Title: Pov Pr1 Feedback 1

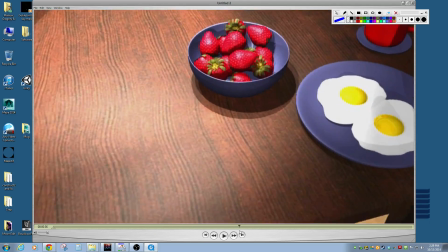[12:17]
That if we were to look directly behind us, we would see,
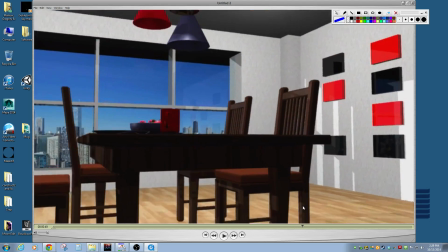[12:21]
or if the camera were to raise up right now and look forward, we would see another window similar, right, to this.
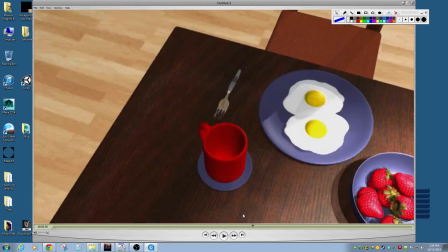[12:27]
And so that makes it make a little more sense,
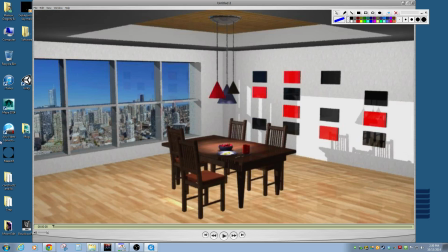[12:31]
but it feels like all of the lighting is coming from directly behind us, because it's casting this like perfect shadow. It's like all of it's coming through that way, and I feel like that's not really accurate to. There's no real lighting come through here, and so it feels like it needs to come from kind of both windows.
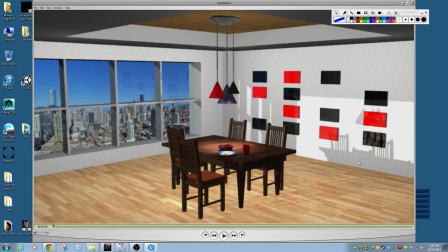[12:51]
And so you may have a little bit of a shadow being cast here, especially if the sun is in that direction. And I guess based off of the shadows in the building, maybe it would be kind of casting more this way.
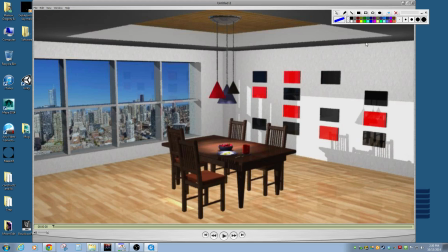[13:07]
But if it were that hard of a directional light, I feel like we would have a little bit harder shadows or a little bit darker shadows in here. So I think you got so much overall light in the room. One, I think I would tone that down just a little bit and get a little bit more directional light.
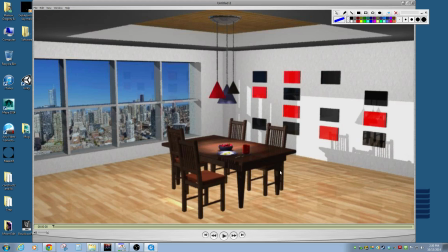[13:24]
And then I think you need a little bit coming in from this side as well, just to kind of balance it out. So yeah, the lighting just feels like it's inconsistent compared to what we're seeing based off the environment. Like there's a whole bunch of light going on up in here, even though most of that light would probably be coming from stuff bouncing off the floor.
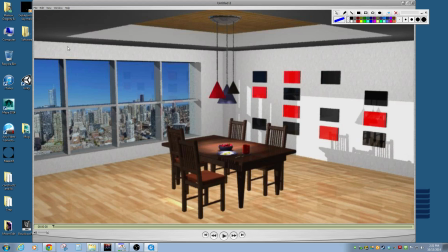[13:44]
So, and like up here around this area, I think we would have a little bit of a darker shadow going on. Like this shadow is darker than what you would have, darker than what you have here. And I think that would be, I think that would work a little differently. So, cat.
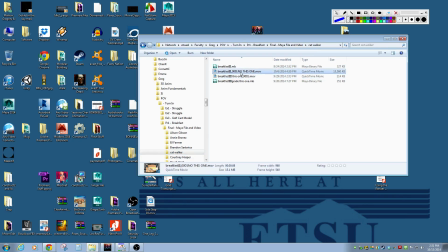[14:03]
See, now I want to watch both of them. Let's watch this one.
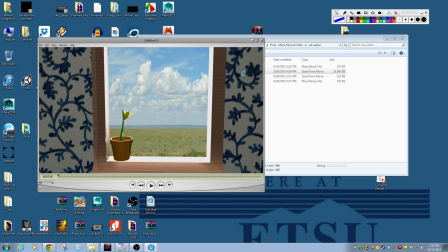[14:14]
Okay.
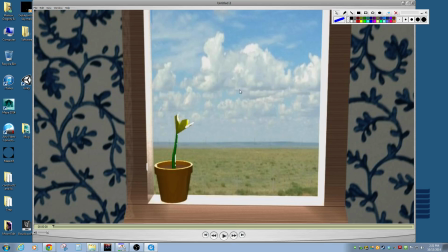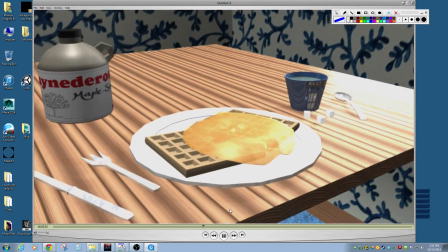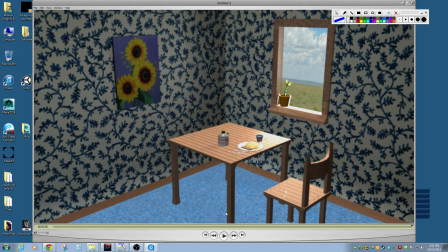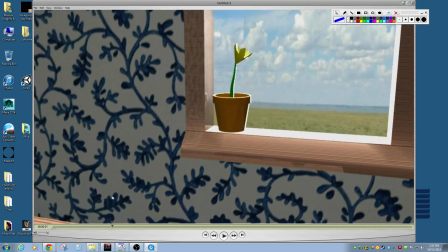[14:30]
I like it. I like the camera movement.
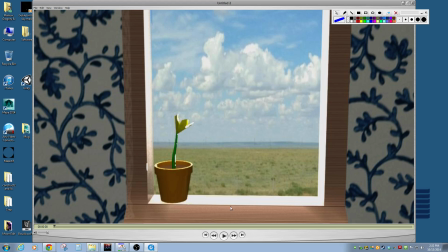[14:35]
So you got some really strong lighting coming in here, and you're getting this washout, which isn't always bad.
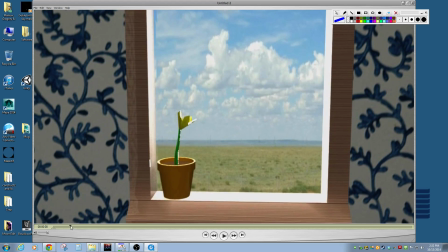[14:42]
Like sometimes that's what you're going for, right?
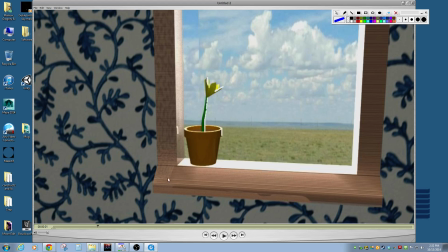[14:45]
I think I would probably tone down the reflectiveness of this material here, because we're seeing like reflections from behind us and stuff.
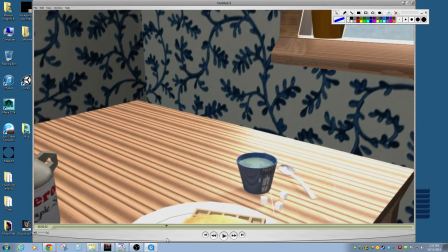[14:53]
So I think that's a little too much. I like the syrup melting.
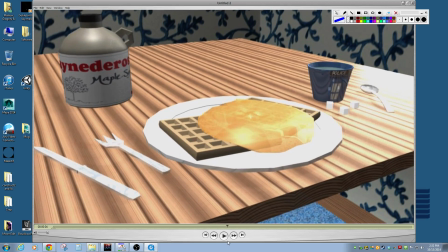[15:00]
It's kind of a neat little addition.
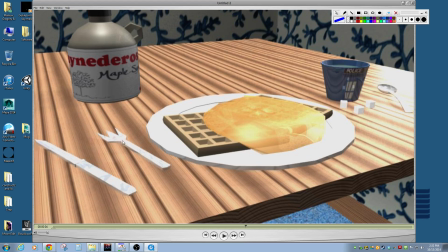[15:02]
Um, I think this fork model could probably have a little bit more attention to it. It's just a little simple and cartoony. Is this
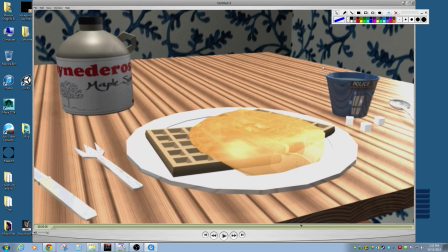[15:20]
is your coffee cup like the Doctor Who like telephone box thing?
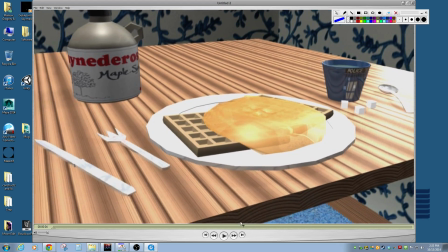[15:28]
Like what? I don't know. That's neat. Whatever's going on here is interesting. Or it may just be the reflective map.
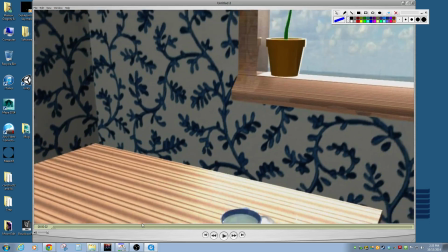[15:35]
I think you got a little bit too much reflection going on the table, and I think we could probably work and get a better wood material than that, even if we just downloaded something online.
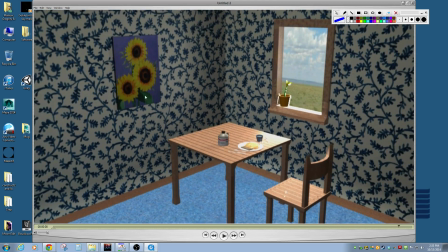[15:44]
I like the wallpaper, and I like the models.
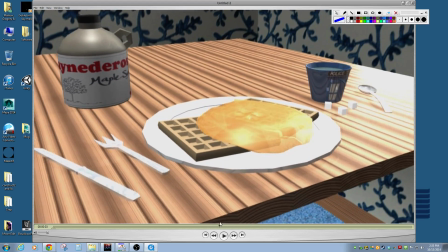[15:49]
There's not really a lot of shadowing going on in the room, and I think you have some shadows, because if we look here, we see a little bit of some shadowing going on there.
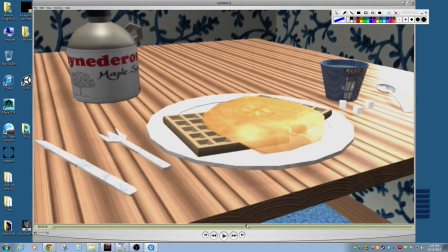[15:58]
I think it's that everything is so reflective that it's kind of washing them out, and I'm not really seeing any shadows here.
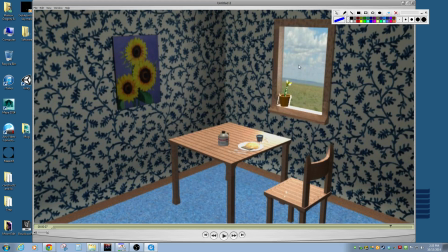[16:05]
So I think that you have such a strong light source coming in through the window here that it would cast more shadows in the room and get more like darkness in the corners and stuff. So I mean, you got some shadows in there. I just think they need to be, I think that they're being watered down by other lights in the room.
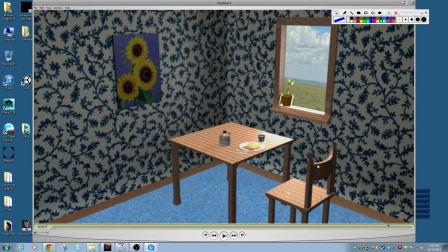[16:21]
So I think you need to kind of play around with that. And the back of the chair feels a little strange to me.